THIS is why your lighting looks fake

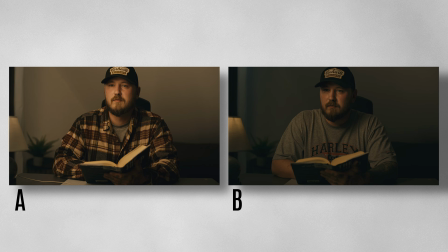[0:00]
Out of those two images, which does look more natural and believable to you? If you've chosen image B, we've chosen the same image. But do you know why? A lot of people here on YouTube talk about motivated lighting, and no one ever really talks about levels. They tell you where to place your light, but they're not telling you how bright that light should be in relation to the source that it's motivated from. And if you mess up these levels, the whole motivated lighting thing will just fall apart because it looks unnatural and unbelievable. And that's exactly why levels and relationships is such an important thing.
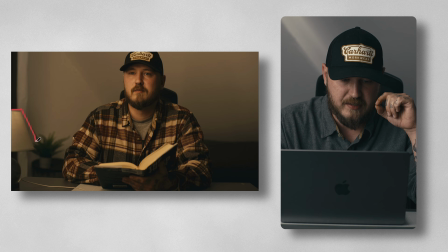[0:43]
Let's talk about image A first. You can see the practical is in the bottom right corner, and that practical, if you compare the relative brightness of that practical lamp to the illumination that's happening on the key side of my face,
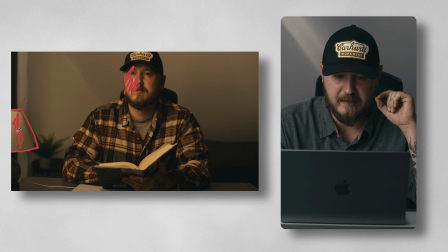[1:01]
as well as the illumination of the practical in relation to the illumination of the background here, you can clearly tell that this little lamp at that brightness
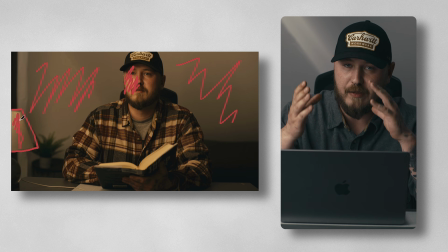[1:17]
would not be able to light and illuminate that key side of my face as well as the background.
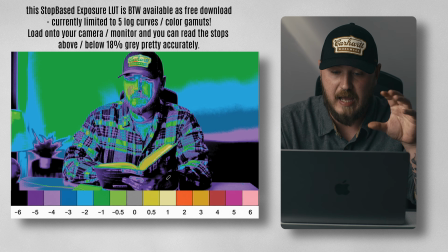[1:23]
And we can verify that by looking at a stop-based exposure map. Here we can see the exact same image with a LUT that I built for myself that mimics how EL zone works.
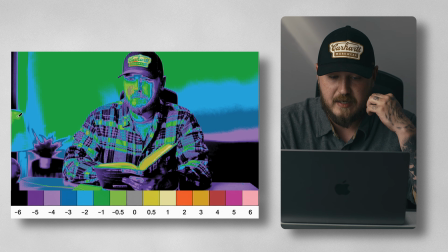[1:37]
And if you take a look at the lamp here, you can see that it's a stop to half a stop below middle gray. But if you take a look at the illumination, the key side of my face, you can see that we're hitting middle gray
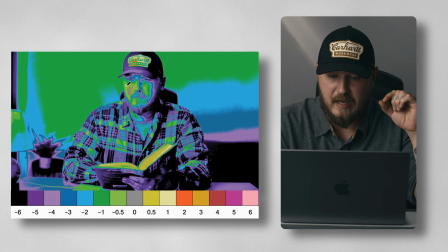[1:52]
as well as maybe half a stop to a stop below middle gray.
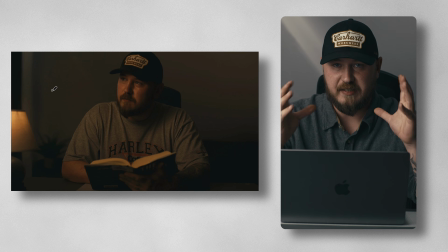[1:58]
If we take a look at image B, however, the whole scene is darker, but that is a creative choice. So if we take a look at the practical here, it's in the exact same spot. However, this time it appears to be way brighter in relation to the ambience, because the ambience now is way darker with way more control,
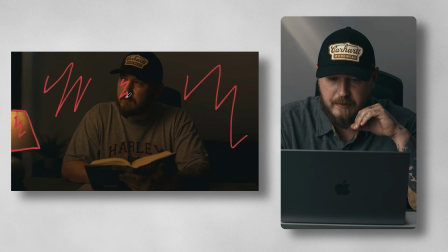[2:17]
as well as the levels on our key side aren't as bright as before.
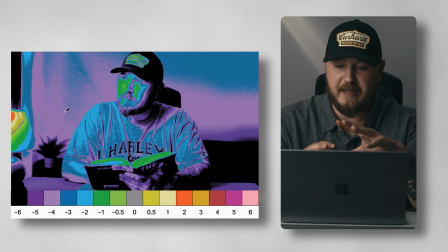[2:24]
And we can verify that by just looking at the stop-based exposure a lot. And you can clearly see that the brightest part of that lamp is 2 stops above middle gray. The background is -4 to -5 stops below middle gray.
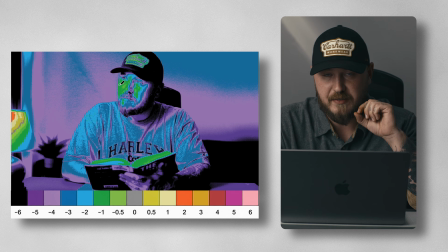[2:40]
And the key side of my face is -1 stop below middle gray.
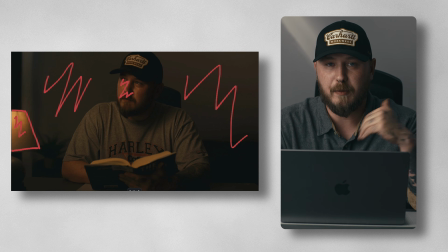[2:48]
But why is that image more believable than image A?
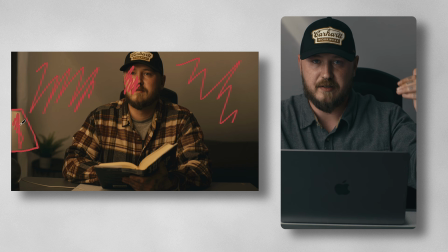[2:53]
And in that case, the answer is really simple, because something that is dimmer can just shoot more level at you than it has in the first place.
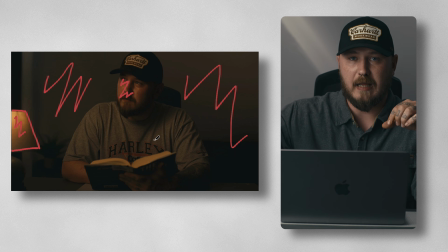[3:05]
To go into a little bit more technical, the further light travels from the source, the weaker that light becomes.
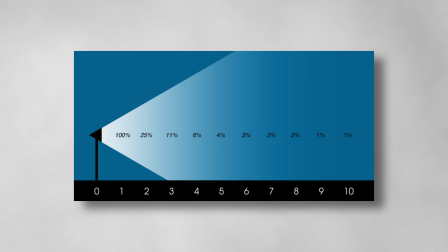[3:14]
If you double the distance from the light source, you will not get half the light. You will just roughly get a quarter of light. So the further you go, the less light will be there.
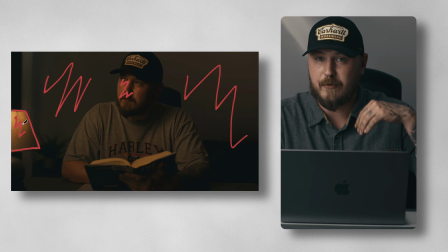[3:27]
And because that lamp is not right up against my face, it should not have the exact same level that my key light has. However, if we go to a different example, the same thing applies.
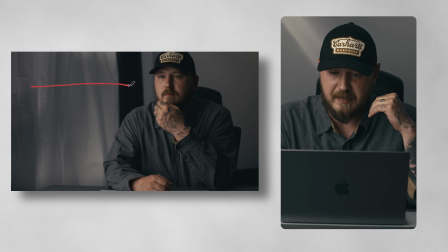[3:42]
Now, we're still motivated the key light in direction. However, we did not motivate in brightness, because you can clearly see that the key side of my face is way brighter
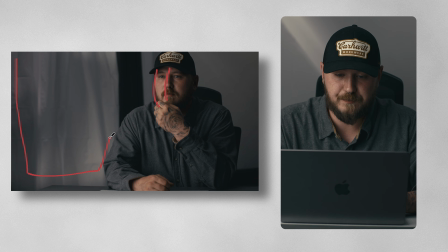[3:56]
than from the curtains and shears in the background here that are serving as motivation.
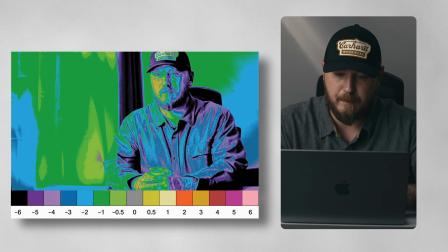[4:04]
We can once again verify that by checking our stop-based exposure LUT.